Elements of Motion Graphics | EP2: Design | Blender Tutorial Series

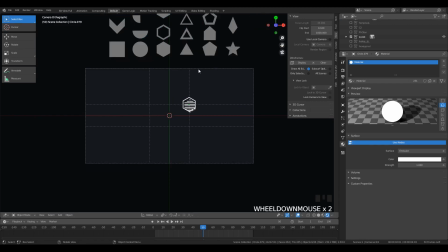Basically it's just a ring and a stylized shadow, and that stylized shadow can be made of like a dot matrix or stripes. Okay, so now we can add some text. We can just use the Blender default font, which is fine, and give it a white material so we can see it. I'm going to use the word PhOton because I think this looks nice.
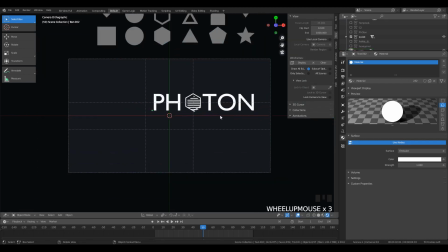That hexagon is basically a stylized O, and O's are very easy to use in circumstances like these.
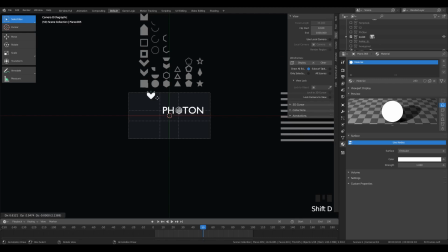Okay, so now how do we direct the attention to this focal point?
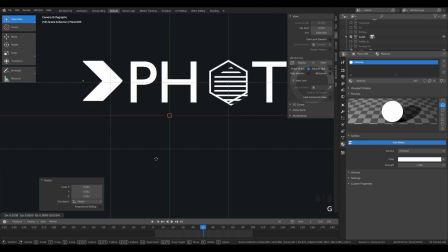Well, we can create a couple of arrows, and we can use the array modifier like we did last time in order to do that.
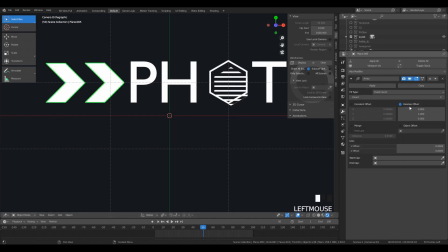Make sure to swap the axis so it repeats on the x-axis rather than vertically.
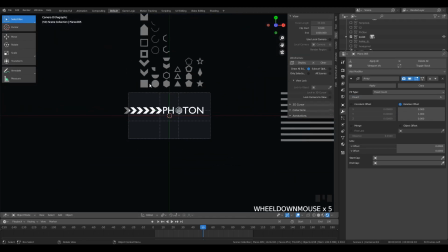And we have a nice arrow stripe pointing at it. And we can also make sort of like
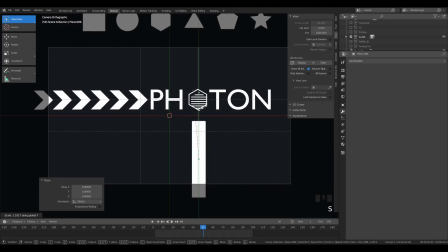a podium sort of shape to point on a perpendicular axis towards the hexagonal O shape.
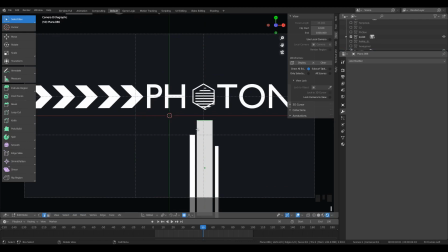And we can create a lot of variation here. These don't actually have to be straight lines. We can turn them into trapezoids by selecting one vertex. You can hit Tab to go into edit mode, left click to select a vertex if it's on vertex mode,
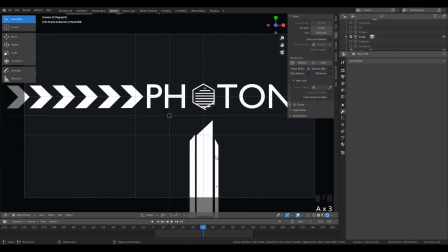and press 1 if it's not on vertex mode to change it to vertex selection.
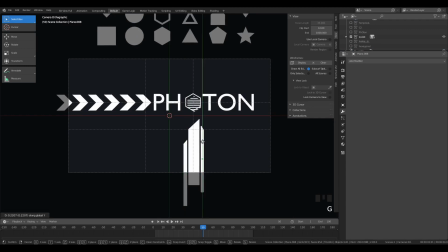And yeah, so we'll just try to orient these nicely.
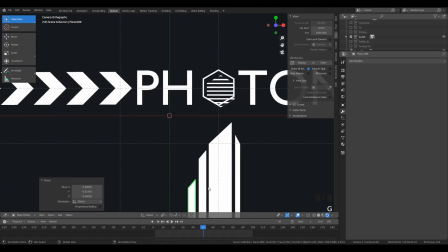We can make a couple more, and we can scale them so that there's a bit of size variation here.
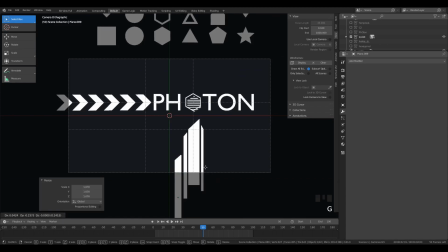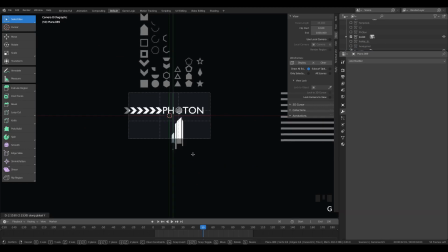And you can always make them a bit shorter, though it really doesn't matter too much.
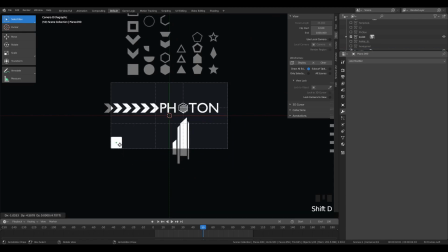Alright, so now let's make a bit of a frame.
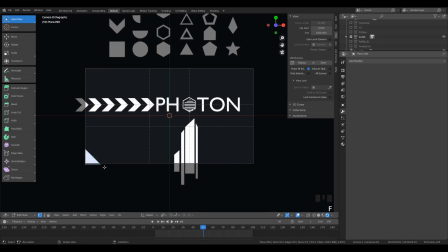So we can delete that corner vertex, and then select all of them and hit F to fill it into a triangle.
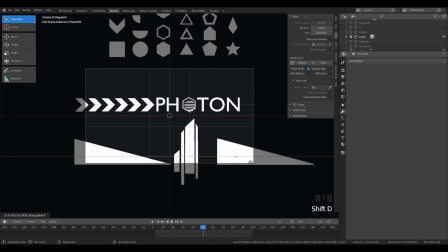So I have a right triangle here. I can rotate this 90 degrees if I want, and then I can make another frame.
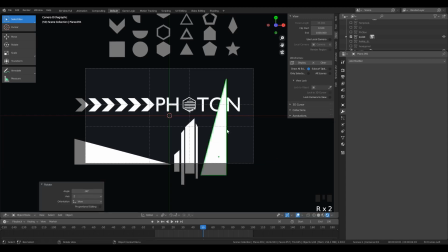It's perpendicular, and you'll see that this sort of makes a square shape. The negative space sort of makes a square shape.
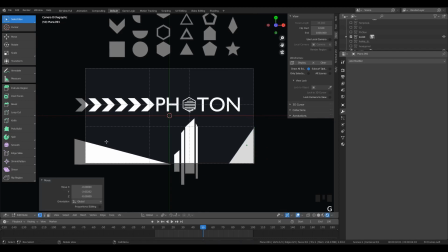and everything's sort of pointing.
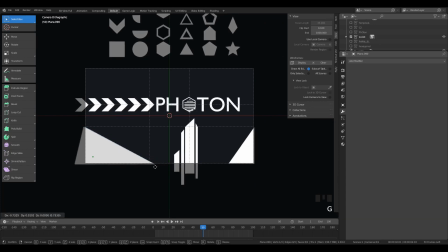So we have these angled lines pointing downwards towards this podium shape, which points upwards towards the focal point, the word photon. And of course we can use these composition guidelines to tell us where we might want to
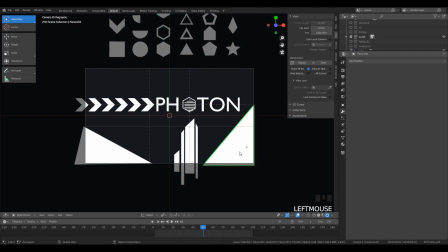finish off the triangles and where we want to place the majority of our pieces. And this is a pretty simple way to frame a piece. Just have all the elements sort of pointing at it. We can give this a nice color.
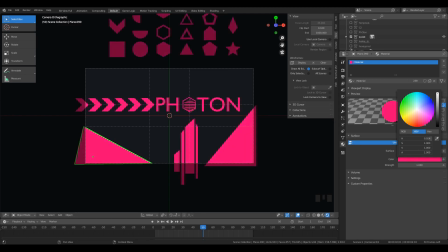I like this magenta, but you can go with whatever sort of color you want. I think I'll go with like a lime green right now.
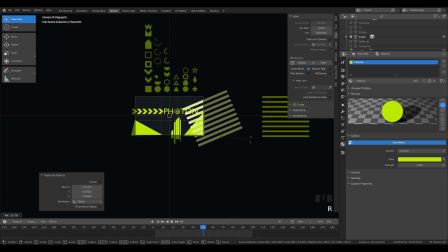Okay, and again for a bit of an angled background. So remember, we can make a denser line array this time.
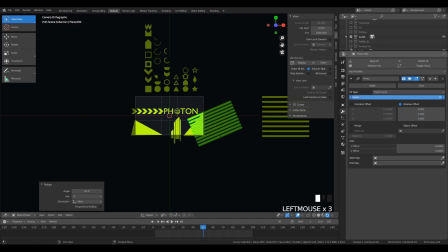We can increase the count, scale it up.
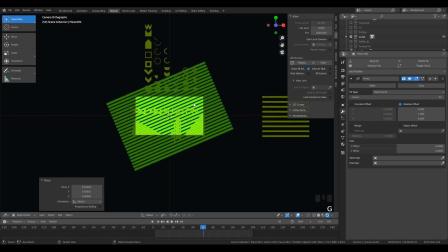Don't worry if it's outside the scene, it won't matter because it won't show up in the render. Make sure it's below your other objects so it doesn't draw on top of them.
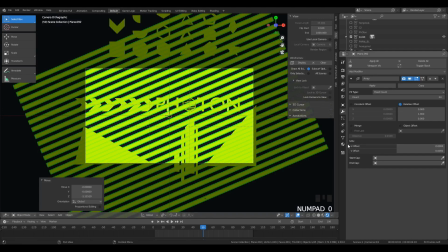And then for the color, make sure it's its own material so the other things don't inherit it.
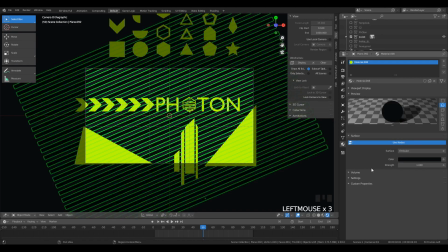And then sample the background color.
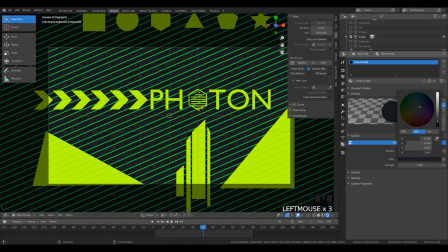Then we can make a slight variation, perhaps making it a bit brighter, and we have a nice minimalist graphic right here.
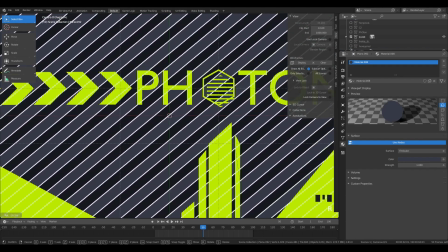One final thing you might want to do is align the diagonal to the angle of the
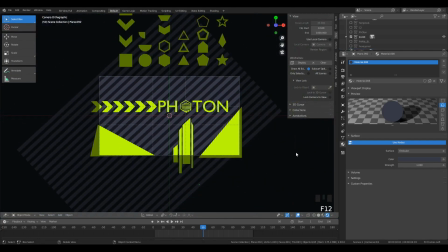podium shafts. I don't know what I would call them.